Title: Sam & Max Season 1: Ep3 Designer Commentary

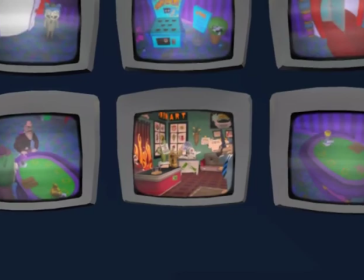Here's another example where we're always asking, oh, we'll just have a whole bank of monitors, and you'll be able to see Sybil over the webcam and other environments and all this stuff.
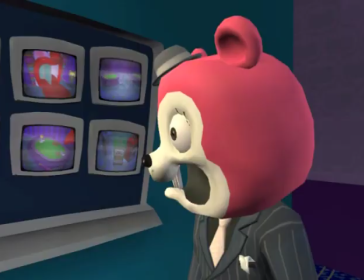And somehow John Scrow and Dave Bogan managed to figure out how to do it. And I wiped my hands the whole matter.
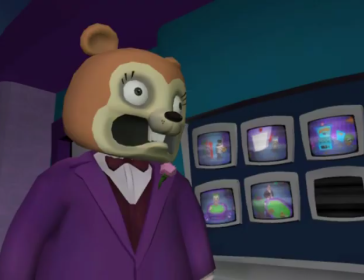We like to add in a lot of little background jokes and moments.
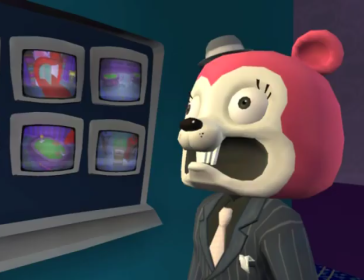In this scene, Chuckles is talking to the head honcho,
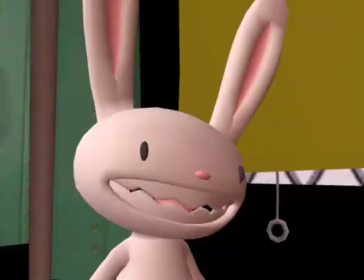and in the background you see Max eat the webcam that was in Sybil's. Not everybody notices it, but when they do, you're guaranteed a little laugh.
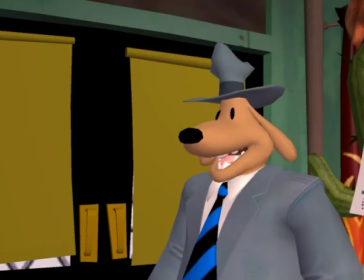I can't look away from it. It's so distracting seeing its giant white head. You're supposed to be listening to the dialogue. That's Steve's favorite part. They play that over and over.
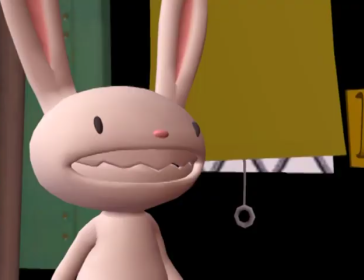They think it's hilarious. One of the other things that I really like about this episode in particular is
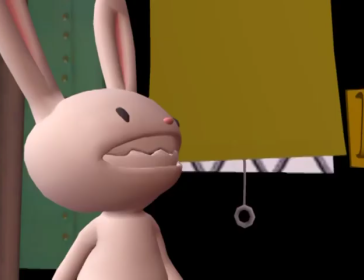that the characters around Sam and Max's neighborhood are really wrapped up in the puzzles that are going on.
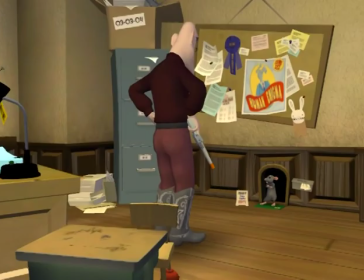Like you're trying to get into the toy mafia and they have a bunch of tasks for you to do that actually directly involve your neighbors.
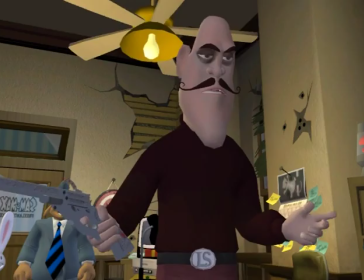You're supposed to kill Sybil, you're supposed to deliver stuff to Bosco's store. That made it feel all kind of homey and cohesive.
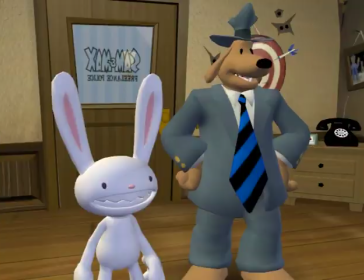This was going to be a puzzle too. There was a defeat Leonard while he's got the gun on you by navigating him over onto the loose board and then you stomp on the loose board and knock him over.
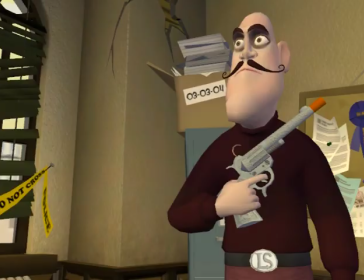Cut, cut, cut. Gotta cut some puzzles or some puzzles. Sounds like an adventure game puzzle.
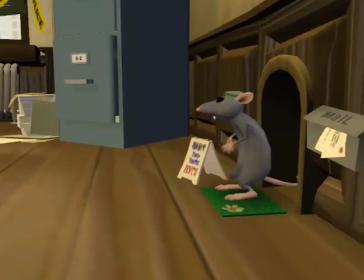Yeah, it sounds a little too much like an adventure game puzzle actually.
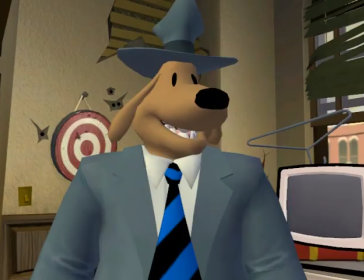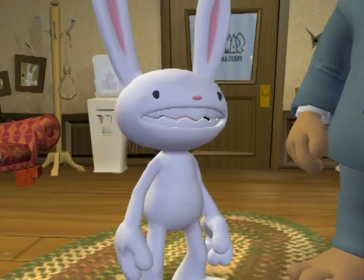There's that rope again. That's a different rope. It's partially the same rope,
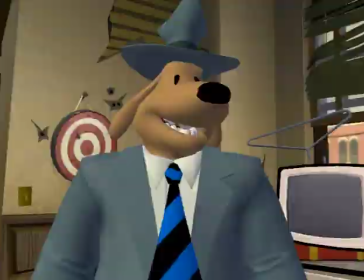but we also have ankle ropes which chain him to the desk and we were getting a little tired of the rope at this point,
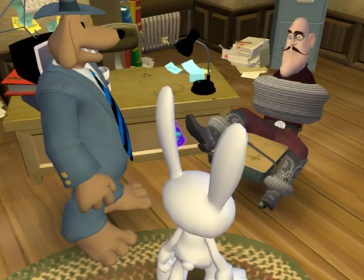so we needed some kind of addition to it.
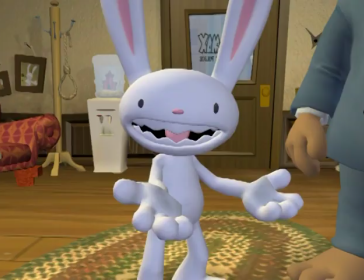I never get tired of the rope. It's versatile. We should just keep inventing ropes for new body parts.
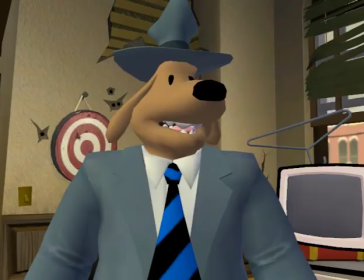It seemed like there was a lot more Yo Mama jokes in here before we may have cut down at some point.
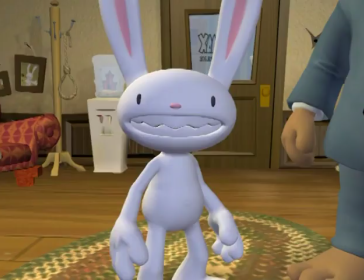We cut down just a couple of the setups for them. Oh. But they're all funny.
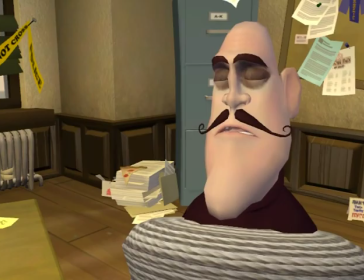Funny, funny.
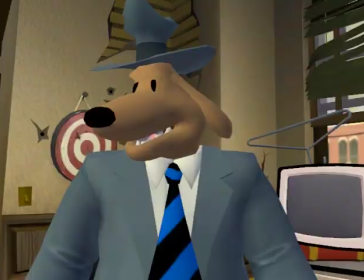Dan is always looking at stuff going on YouTube and he's happy or excited when people post things from our games on YouTube.
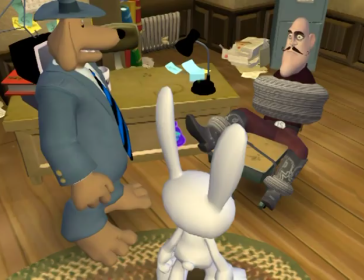And like the day after this came out on GameTap, before most of our customers had even played it, there was a Yo Mama clip up on YouTube. It was a good day. Yo Mama. It's a good day when you're on YouTube. Yes.
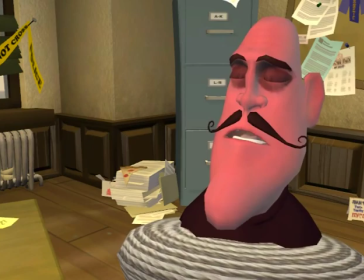It seems like the things that I'm always the least sure about whether they're going to work are the things that get the best response from the fans.
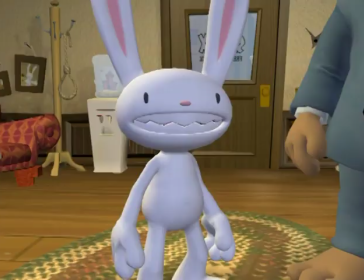That should tell me something.
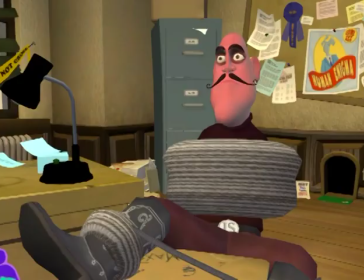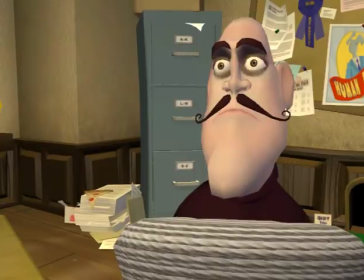Well, actually, one little technical hiccup that we work with sometimes is when we make dialogues,
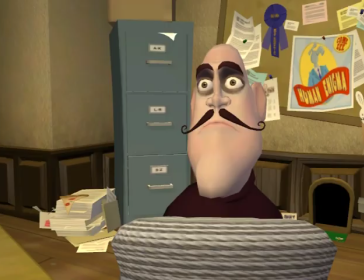we have to structure them in such a way that it could go an alternate path.
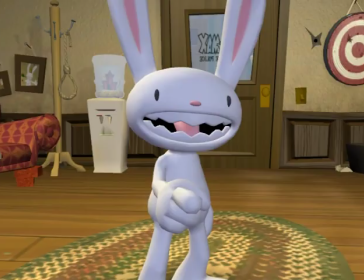Like when Max, for example, gives his punchline for the Yo Mama joke after that, it's supposed to transition to either Leonard saying, what are you talking about?
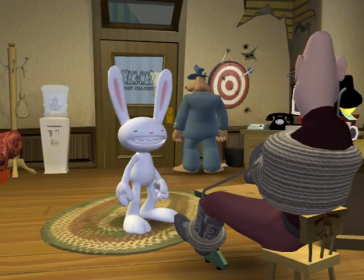That makes no sense. Or Leonard getting freaked out. But there's always a slight hitch before that.
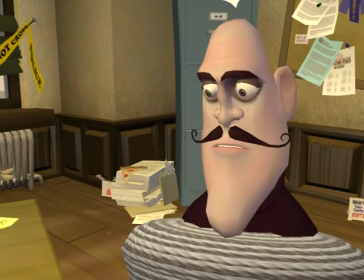It can transition to that because it has to change the dialogue branch. And because of that, the timing of those scenes is, I can never get it to be exactly the way I want.
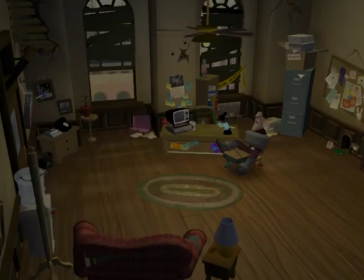I always wanted and Leonard just starts screaming instantly as soon as they do.
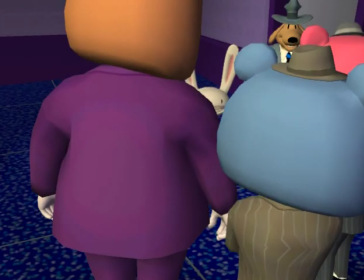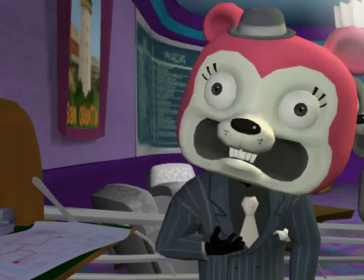That's a lot of heads.
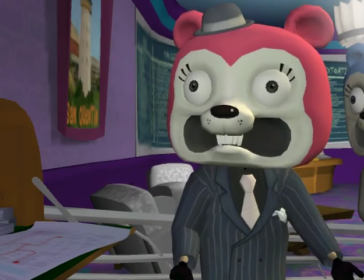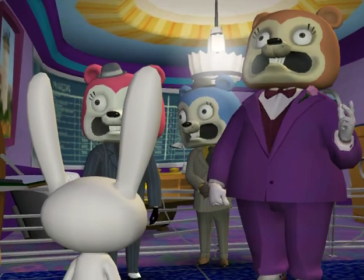We cast the character of Don Teddy Bear slash Harry Mole Man based
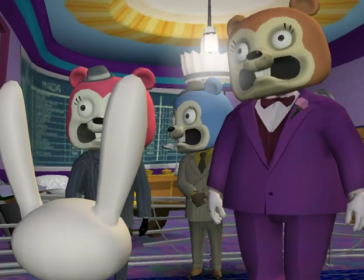mainly on his ability to switch between the two voices that he has to do in mid-line.
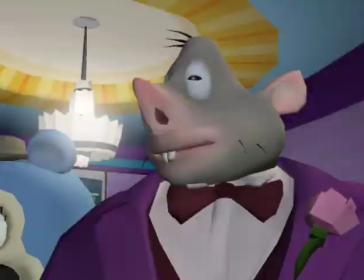They're two very different voices.